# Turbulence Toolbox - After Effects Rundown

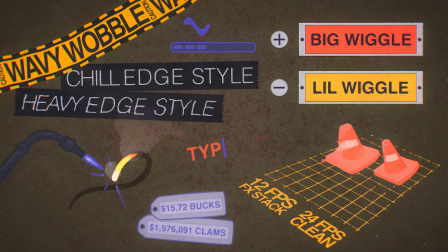0:00 Yo, welcome to my first After Effects tool and tutorial. I call it the Turbulence Toolbox.
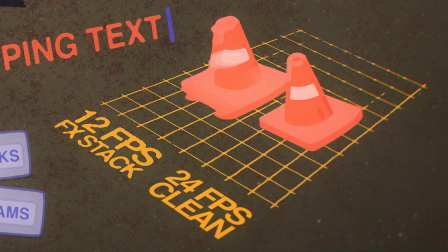0:06 Over the years as a motion designer, I've amassed a ton of tricks and setups to get randomized textures, infinite wiggles,
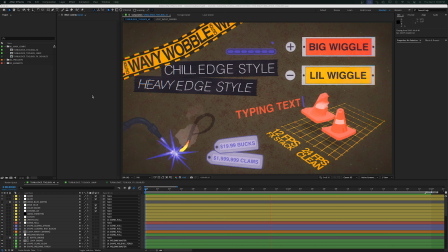0:13 and quick ways to distort stock shape layers into more organic and hand-drawn looking animations.
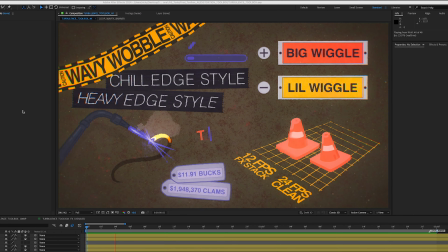0:19 So here it is, the Turbulence Toolbox. As you can see, lots of stuff going on. I basically tried to include any and every idea and technique I've learned over the years to break up otherwise very digital,
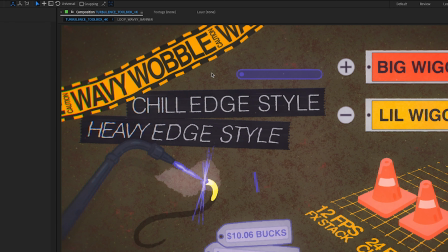0:35 clean looking things in After Effects. And so I'll do a quick rundown of everything in the scene.
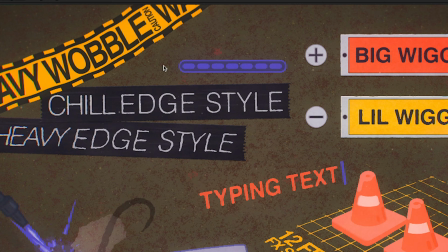0:40 First, we have this wavy wobble caution tape, which is just using a couple wave warps and a CC bend it.
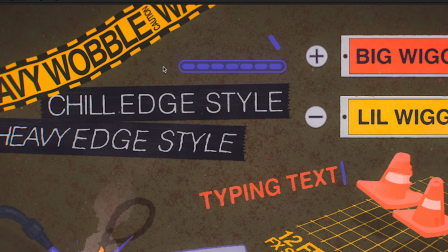0:47 Next, we just have a simple UI style loading bar, and above it,
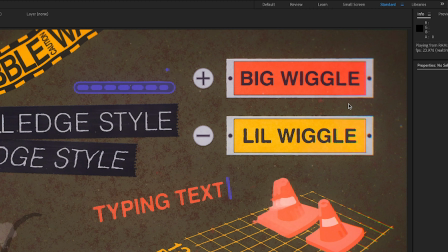0:52 a stroke traveling along a path using trim paths. Over here, we have the big wiggle and the lil wiggle, which are exactly what they sound like. They are just two elements using an expression for different intensities of wiggling.
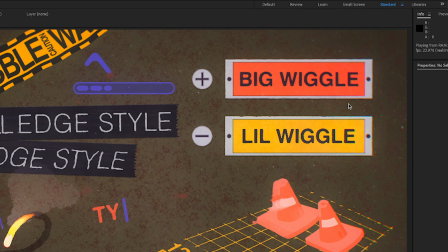1:09 And because it's an expression, it will go on forever. However you adjust it, big or small, fast, slow.
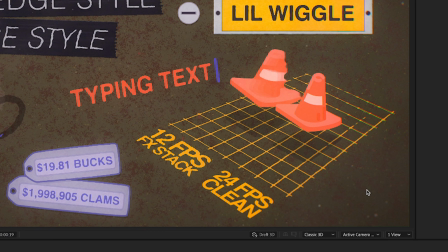1:16 You can also control the posturized frame rate within the expression. Everything in the scene basically uses the posturized time within the expression, so you can keep things nice and choppy. Next, the chill edge style versus the heavy edge style.
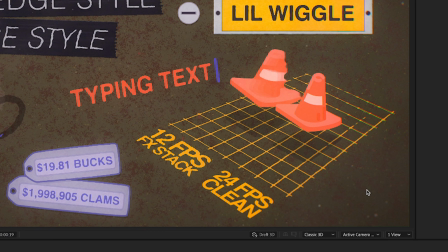1:32 These are just Helvetica text layers. They have animating roughen edges on them, and the heavy edge style uses a turbulent displace to muck up the text even more to make it look a little more like it was hand-drawn or something.
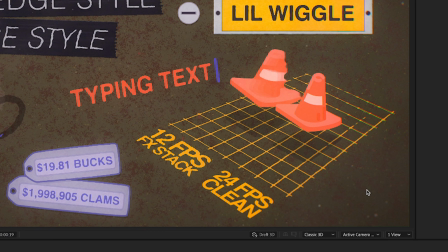1:46 Here, just typing text using the opacity animator, and then I also have a cursor in front of it.
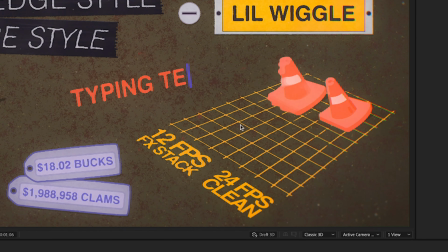1:54 Over here, we have these two jumping cones. This is just meant to show the difference between a 12 FPS animation.
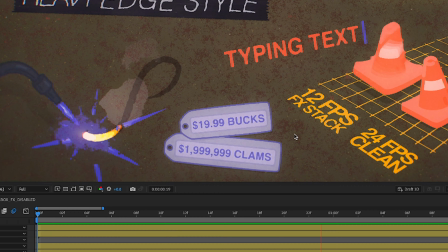2:03 I also included some smears using an echo effect, and you can compare it right next to a 24 FPS clean animation.
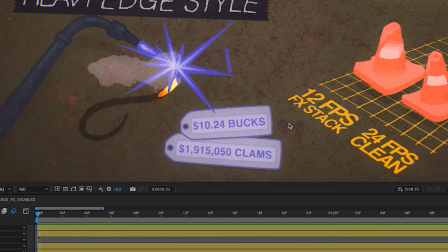2:11 You can kind of get the idea of which you'd like to use. Next, we just have animating numbers.
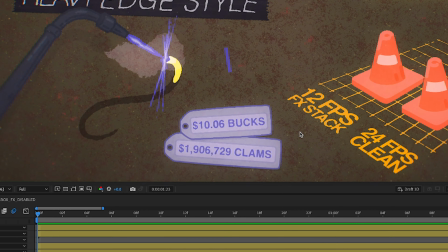2:18 The top one is animating a price with a decimal point and two characters past that.
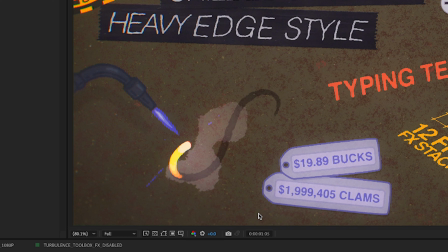2:24 And below it is another animating number, but it's in the millions, which has to be done in a slightly different way. But both of them have round math included in their expressions, so they won't spit out a bunch of infinite characters after the math.
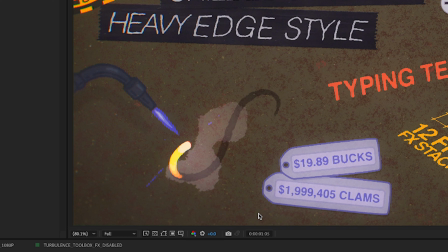2:40 And finally, over here, the welding torch is really just where I wanted to show how much you can do with just shape layers and breaking them up with lots of roughen edges and alpha channel clamping. These effects are a bit more advanced.
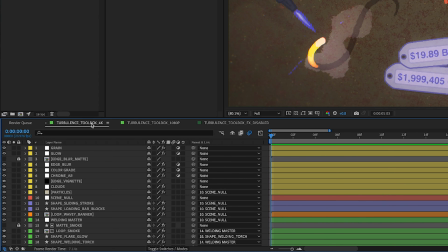2:58 You can check out the layers and see what's going on, but really I would have to do another tutorial to explain how I'm doing some of this. And coming down to the layers, I tried to keep everything as clean and organized as possible, labeled everything with its logical name.
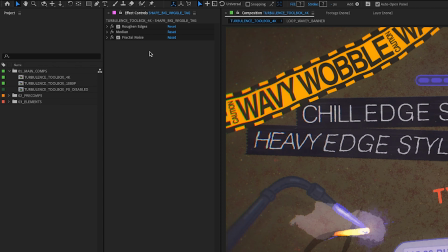3:15 Each element within the composition is grouped in a color, so you should be able to find the thing you're looking for,
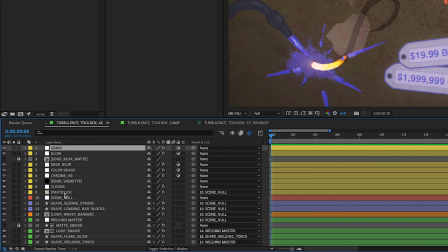3:23 click on it, go up to the effects, see what you want, copy either all of it or part of it.
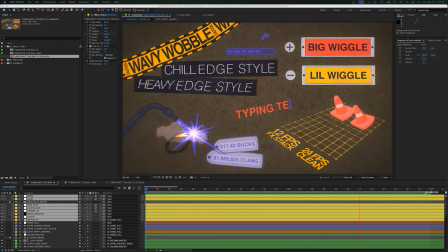3:28 And finally at the top, I have a big stack of effects that are yellow, which are like grain, glow, some edge blur, a color grade, chromatic aberration, some edge vignette, particles floating around.
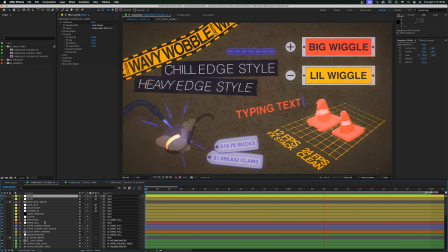3:43 This is like the typical stack of things I put on pretty much everything I do, just to break it up and make it look less straight out of After Effects. And so that's it. That's the quick rundown of the Turbulence Toolbox.